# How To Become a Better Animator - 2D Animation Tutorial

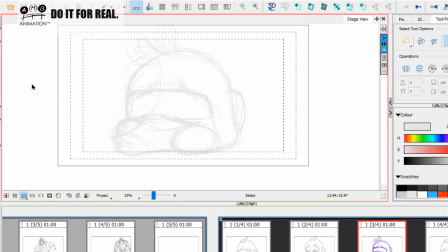So let's start drawing and toning and seeing what we can get from this. Right. So again, I'm going to now start with the cheek. Okay. And I'm going to use this first key
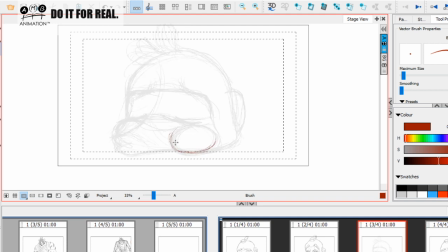because I used the other key while roughing, but now I'm going to use this first key to kind of make me, I shouldn't really be tying this down so much, but but I want to tie it down a little bit so Sean can. It's this more about getting more out of his keys.
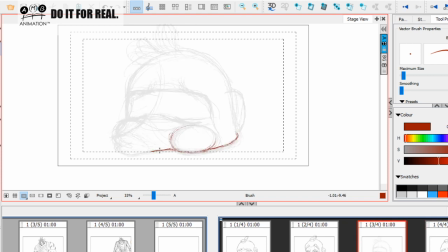So Sean knows as well as I do, you don't animate the way I'm animating like this, okay? Especially if you're a beginner. If you're a pro, and if I was working on a TV series or a low budget
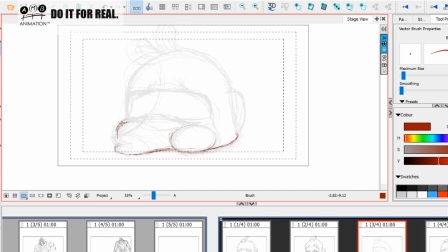special or feature where the rate wasn't so high, I know I've got the ability to just do extremes like this, and it'll work, and I'll be able to make good money out of just doing it like this.
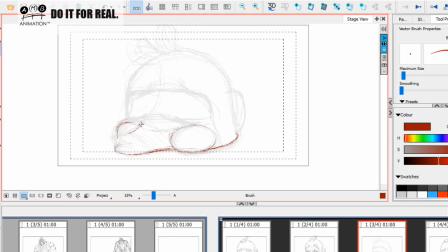But most people, beginners, you don't animate like this because you need to know that what you're doing works, okay? You need to know that what you're doing works, okay? If somebody is, I don't know if you heard my email on there, so whoever's applying to join the library,
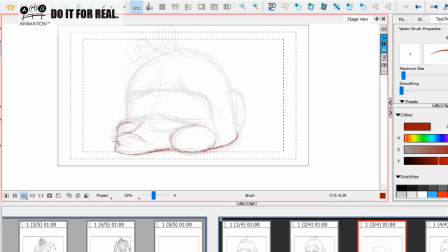if you join while I am giving this tutorial, please bear in mind I will not be able to process your membership whilst I am live. So when I come offline, just hold on.
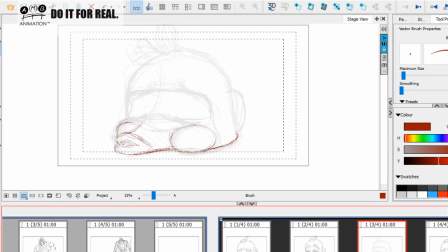Okay, right, so we've got the mouth kind of breathing out. You can see how I'm kind of using between these two keys, but more importantly, Sean, I want you to see the cheeks and the lips.
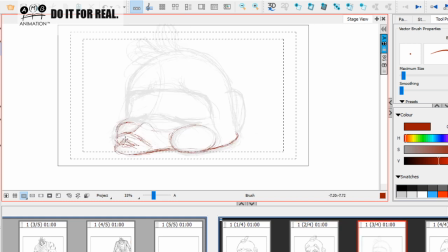Let's talk about this lip. I'm wanting to kind of like, we want the O shape, but I'm wanting to feel the pressure of this ground element.
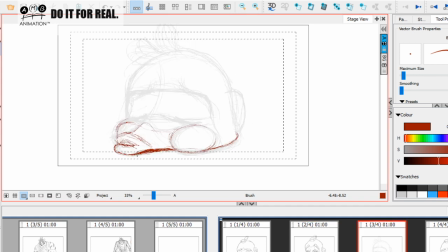So I'm really going to try and push this shape. I'm going to carve, okay? I'm going to carve to try and push this shape. Really going to carve to try and push there. There we go. So I'm going to carve that, and I'm going to carve this upper lip, okay?
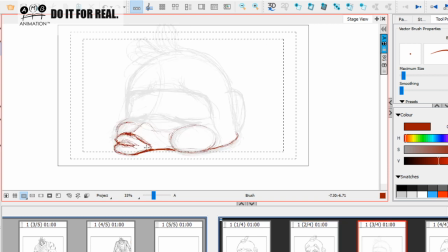Like this. Okay, and then I'm going to make another drawing of this lip. So the thing is you just want to I want to make shapes that I'm kind of liking the feel of. But here's the thing. You need to stop getting too fiddly with the drawing, okay?
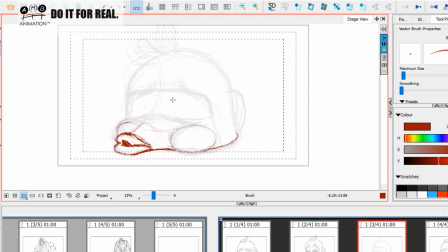Because it's all going to be done again when I want to refine it just a little bit more, okay? So now this is going to be coming up, okay? Now I want to focus on this frame as well, okay? Because we want
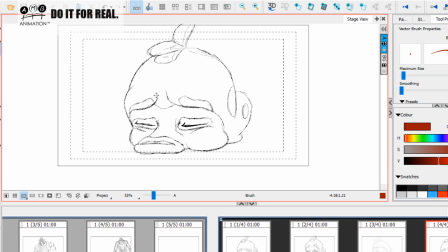this midsection to be up here like this, okay? Does it relate? Does it relate? So you can see the first frame is more squashed than this frame, although this is my squashing kind of exhale frame,
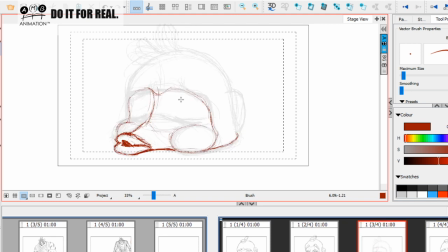because the first frame is super relaxed, okay? There's still kind of some layering going on, so you can see there's still some layering going on in his brow mask up here like this. Now I want those eyebrows to kind of drop down a little bit, okay?
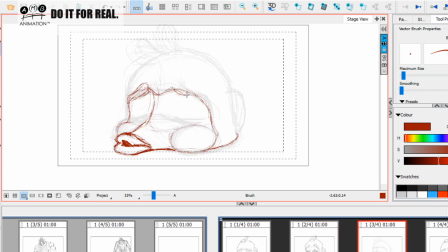So they're dropping down, and we're going to have these eyebrows kind of drop down a little bit like this. Okay. There's so much more about this scene I could tell you, Sean, but I think I don't want to give you too much to think about,
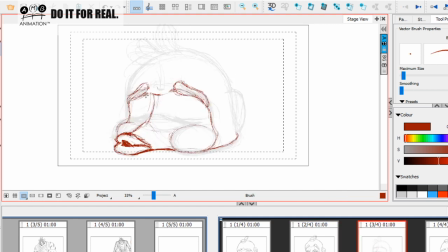because there's this information alone that I'm giving you is already like so much for you to take in.